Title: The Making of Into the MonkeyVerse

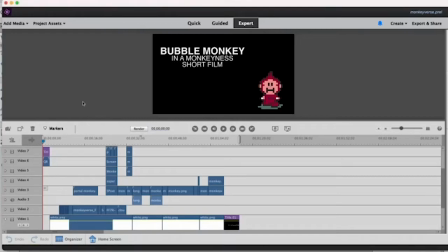[0:00]
Hi everyone. So a few weeks ago, I released this short film called Into the MonkeyVerse, and I just wanted to show off because I thought some people might be interested. The kind of behind the scenes process of it.
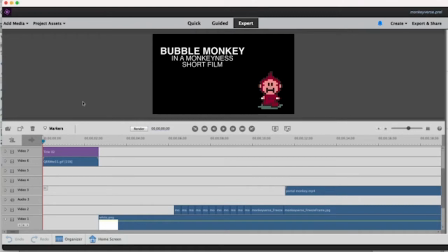[0:14]
I have the file pulled up here, and I'm going to kind of just walk through the film and show you in depth how I made it. And this is the original file, and here's something else I should show you.
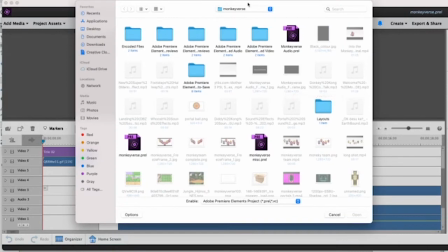[0:25]
Before we even get into that stuff, here, this is the MonkeyVerse file I made for all of the files having to do with this project,
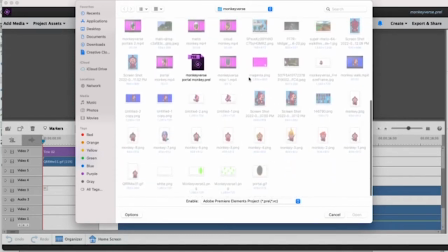[0:32]
and there's about 80 files in here, and I'm just going to kind of break down how everything works.
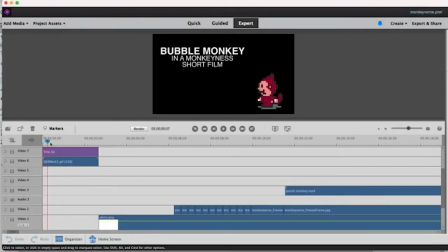[0:39]
So opening here, this is just a GIF of Bubble Monkey doing his little bubble trick,
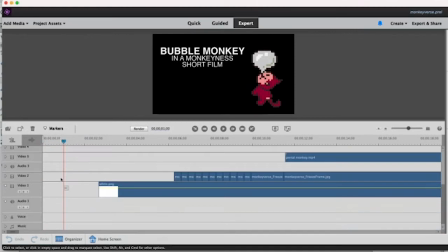[0:45]
and of course down here in the audio, oh, you know what? I guess it's missing.
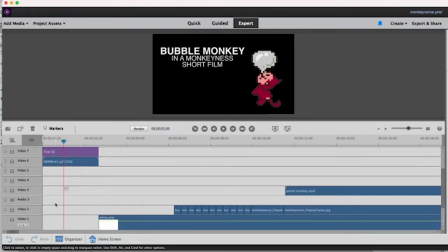[0:51]
In the audio, I cut together the sound effect of Donkey Kong saying "okay" and a toy saying "deska," so it could make the full "okay deska," which is what he says when you enter in a command at the beginning when you're setting up Earthbound or Mother 3 for that matter.
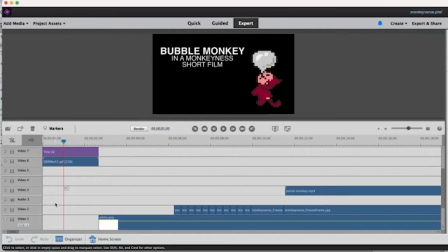[1:07]
And I decided that I wanted to put that in just because this is very much something inspired by a toy, if you can't tell. And then also that to get Donkey Kong into believe it or not, reinforce the idea of monkeys in this.
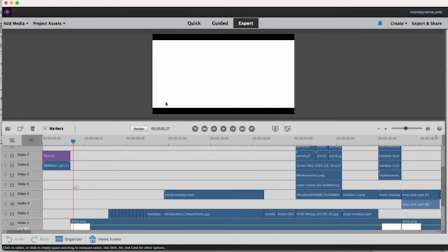[1:23]
Okay, so going to the first shot of the movie, there are these black bars at the top and bottom.
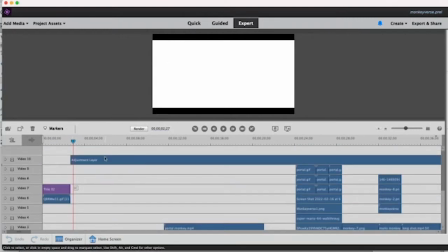[1:28]
This is actually an adjustment layer up here. An adjustment layer is a layer you can create where simply you just put it on top and you just add effects to it, and whatever this is covering, it will be applied to everything beneath it. So if I were to just get rid of this, if I were to just cut this adjustment layer,
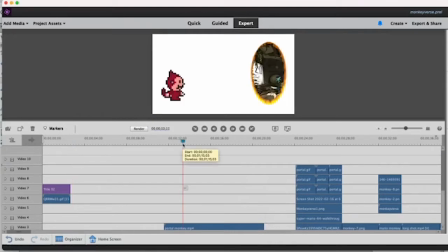[1:46]
the movie would be the same, but then you don't have the black bars, and I like having them there.
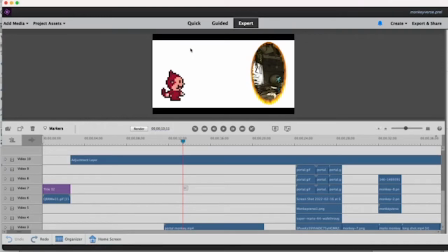[1:52]
It's called a cinemascope. I like having it because I just feel like it gives it a much more cinematic feel.
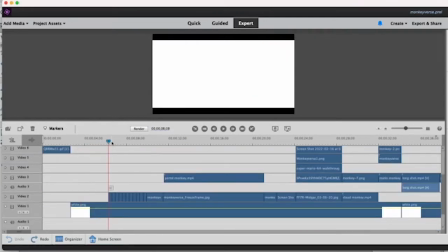[1:57]
So the shot of Bubble Monkey walking is a GIF I had to make myself of Bubble Monkey's walk cycle because one does not currently exist.
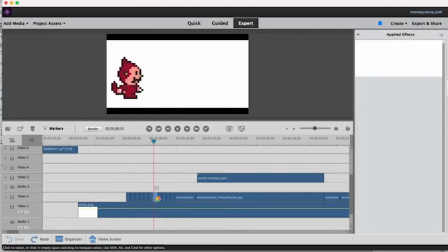[2:08]
I just kept looping it, and with each of these individual files here is the Bubble Monkey file repeatedly.
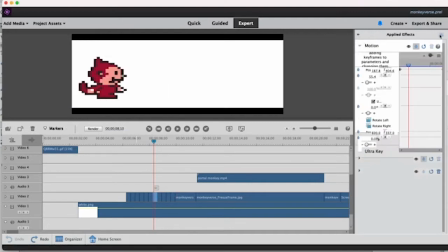[2:17]
But I used this motion here, this effect which allows you to use keyframes to animate something,
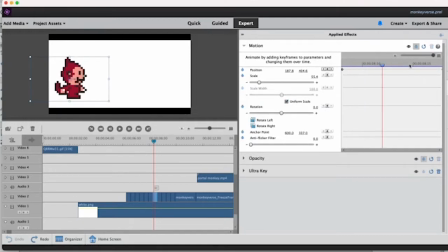[2:24]
and I just used keyframes to animate it moving slowly over as the walk cycle progressed.
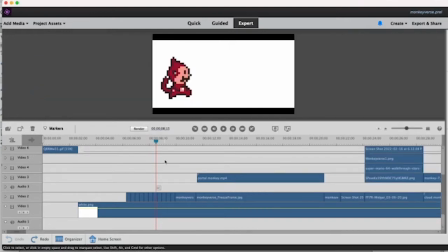[2:30]
Then I added the walking sound effects, which I just downloaded off the internet, but I cut them so that they would sound quicker just because I thought it was more in line with how Bubble Monkey moved and what I inferred and how I felt he probably moved. So we get to this part, and there's just a static image of Bubble Monkey here. Now here's the first kind of complex shot.
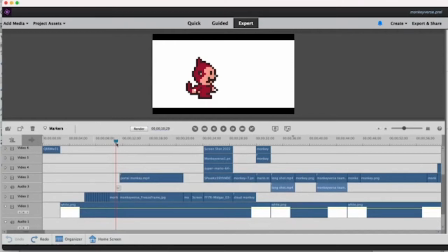[2:49]
This is where he hears the Portal sound effect go off, which is directly ripped from Portal, which most of you probably know already. And you have this shot where it zooms out to reveal this portal.
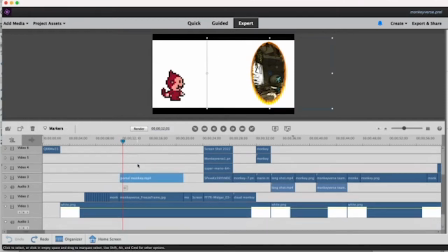[3:01]
Now, this portal, for one thing, this portal is actually its completely own video file that is inserted into it.
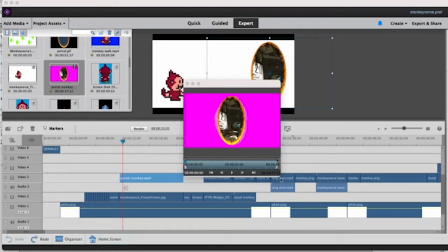[3:08]
Every time you see a portal in this with another world on the other side, it's actually its own video in a magenta screen.
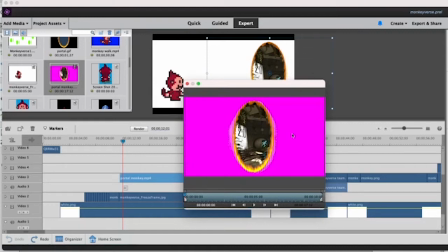[3:15]
I neglected using green screen because it would often, for the most part, conflict with the colors within the portal itself. And when I tried to green screen it, it would take out the greens in there as well, such as on these leaves here. So I had to end up going with magenta one because it would give it a high enough contrast to where it wouldn't mess with that.
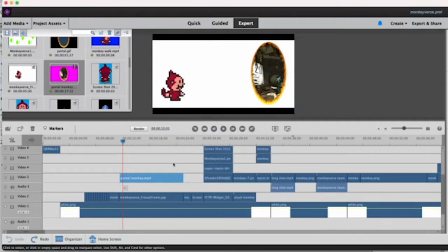[3:33]
So this is a video file, and I once again used keyframes to do the zoom out, which was a little bit difficult because I had to do a bit of math to figure out how to keep Bubble Monkey's size consistent as this portal came in, as well as on the zoom making sure that the portal's size stayed in as well.
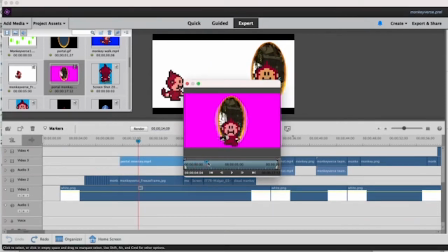[3:52]
I animated Portal Monkey himself jumping through in the magenta screen file,
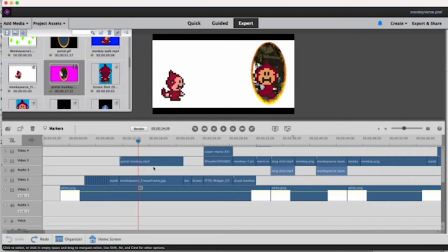[3:56]
but because of the magenta screen, it actually screwed up the color of his skin here. So he's brown in this shot when Bubble Monkey has pinker skin because I screwed up.
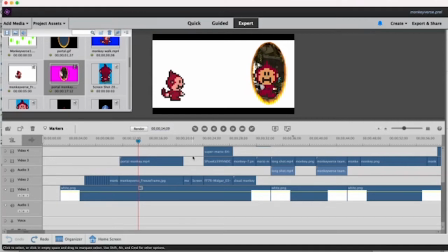[4:09]
And I didn't notice until really late in, and I had been working on this for several hours and didn't want to redo it, so I called it good enough. But later in the short film, you'll actually see his skin actually gets fixed, and it's just a continuity error straight up.
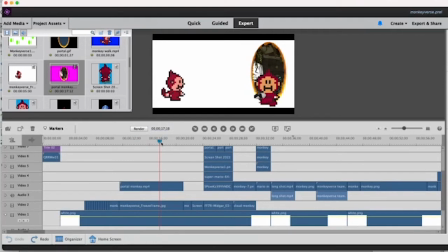[4:24]
So Portal Monkey, as I call him, being here and shooting out the portals, let's see here.
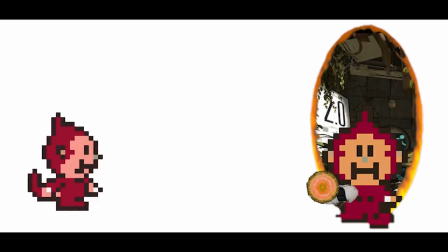[4:29]
So you can't see it here, but in the final short film, Portal Monkey shoots a bunch of portals, and that is just simply one static image.
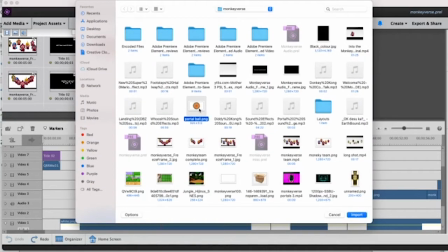[4:37]
That is right here, Portal Ball, as I so beautifully titled it. It's one static image that I keyframe to shoot out.
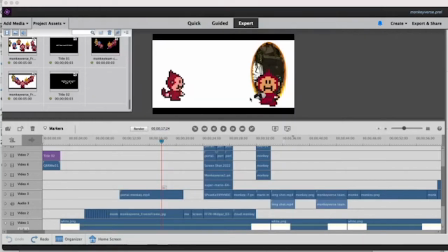[4:45]
There's simply no transition on it. I just have it appear, but it appears so quick and moves away so quick that you don't really process that it even just spawned out of nowhere. To this next shot,
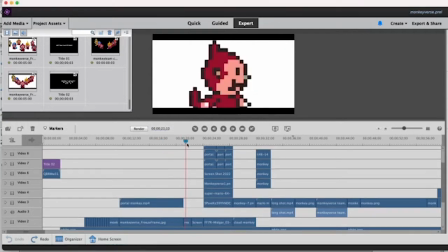[4:55]
this is simply just a static picture of Bubble Monkey that is being zoomed in,
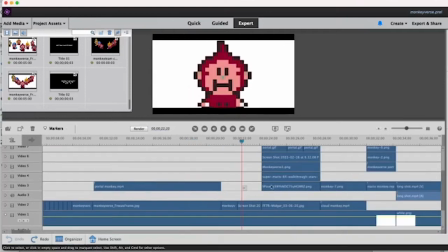[4:59]
and as you can see, as the file changes here, this is your cut between this one and this one,
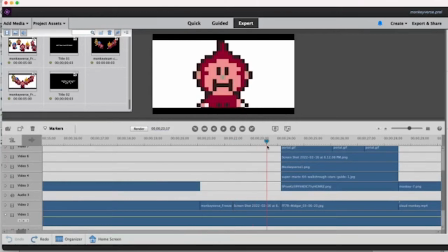[5:05]
but it gives the illusion of him turning, and it's simply zooming in by making... It's actually an optical illusion, because the camera is not zooming in on Bubble Monkey. Bubble Monkey is getting bigger.
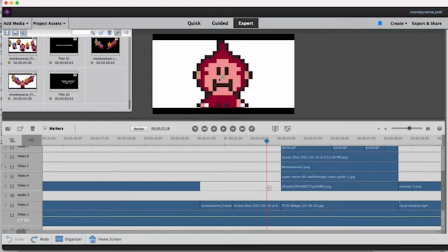[5:16]
I animated it so that he's simply growing, but because he's the only thing in frame and it's getting closer, it gives this illusion that it's zooming in on him.
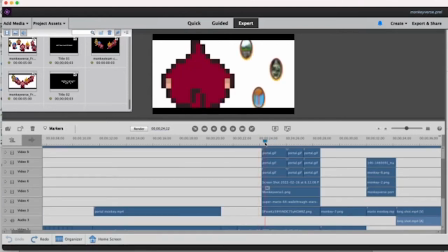[5:25]
Next up, this shot, which is one of the most, oh my goodness.
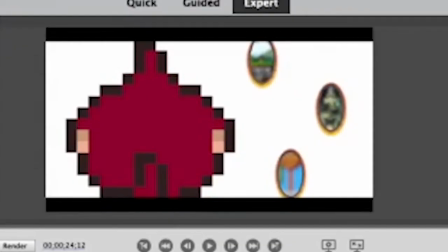[5:30]
Any shot where you see multiple portals has a lot of work that went into it, and I'll show you that in a little bit. So here I actually did something just to play around a little bit because I thought it was funny. Bubble Monkey is, at the beginning of the shot, out of focus here.
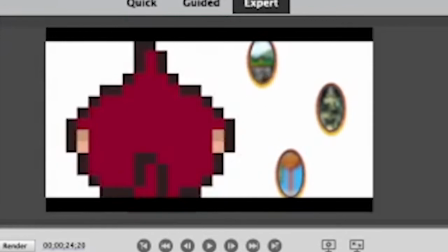[5:45]
You can see he's a bit fuzzy along with the portals in the background. Then further into the shot, he goes way out of focus here, and then comes into focus as they're out of focus, and then it shifts back to them in focus and Bubble Monkey out of focus. This is something that in filmmaking is called rack focus, when you have focus switch during the shot,
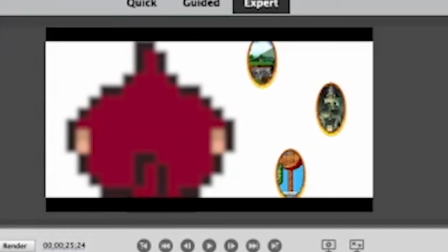[6:04]
and I just thought it would be funny to add this little detail in because it sort of satirized things like Pixar, which if you've seen the Nerdwriter video, there's a great video Nerdwriter did discussing how they use real lenses, and it creates things that don't exist in animation,
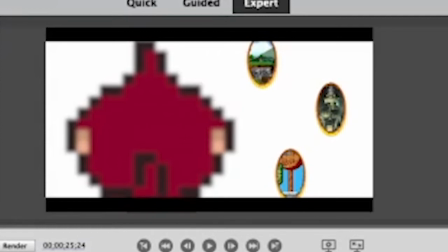[6:22]
and I just thought that was a really funny idea, and it's stuck with me ever since I've seen that video several years ago, and I wanted to throw something in like that in this just to give it a little bit of polish. And these are actually not video files aside from the portals themselves. The portals themselves are, but these are just static images within them.
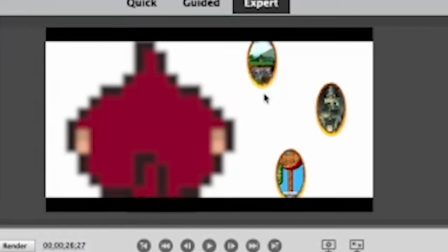[6:40]
They're not videos within videos, as well as not having anything animated to come out of them.
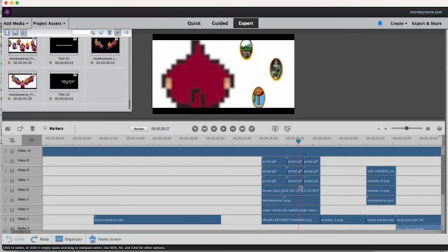[6:46]
They're simply animated just to be static in this shot. So mostly, as you can see down here, the work comes in with just the layering of them.
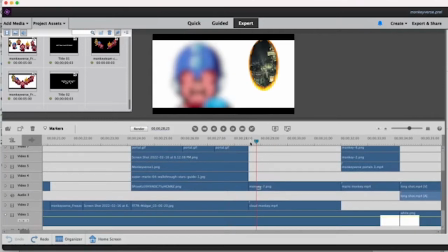[6:55]
So here's another thing where I play with focus in this next shot, where Mega Monkey, as I refer to him, is out of focus as you have Cloud Monkey come in, and then it shifts very quickly to him as he shifts out of focus. This is done by adding, all these focus shifts are done by adding Gaussian blurs.
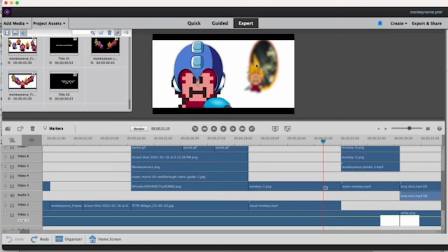[7:15]
It's simply an effect that comes standard with most Adobe products that just blurs things. So I'm simply blurring the other objects and having keyframes there to cue when things become more blurry and less blurry,
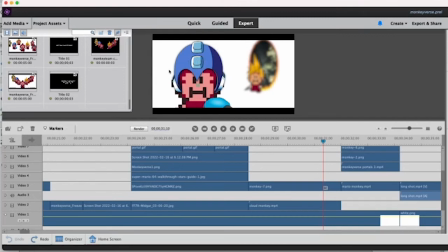[7:30]
and I simply have them switch at the same time as if the focus is shifting from one thing to the other.
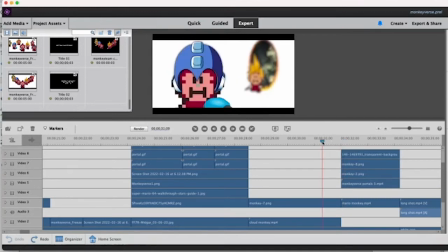[7:37]
As I was showing all the monkeys coming in, I wanted them doing different things because since I already had him jumping out and the focus switching,
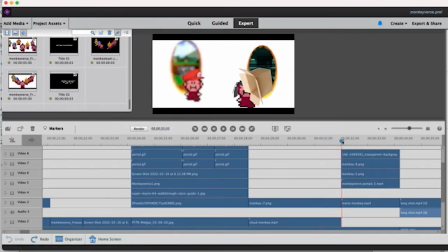[7:45]
I didn't simply want to repeat that, so it took a little bit of thought.
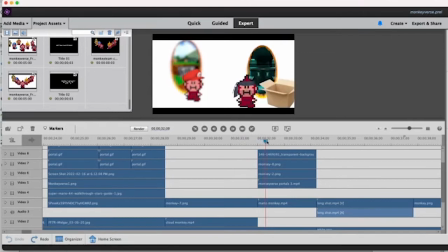[7:47]
So I decided to keep Mario Monkey out of this one and Snake Monkey be already in it and just coming out of a box. I thought it was a cute little thing.
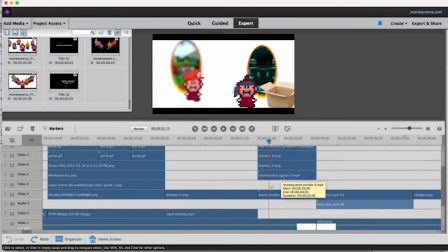[7:56]
I was a bit stumped on what to do for this shot for a while, and it just took me a little bit, so I just settled on this, and I think it turned out all right.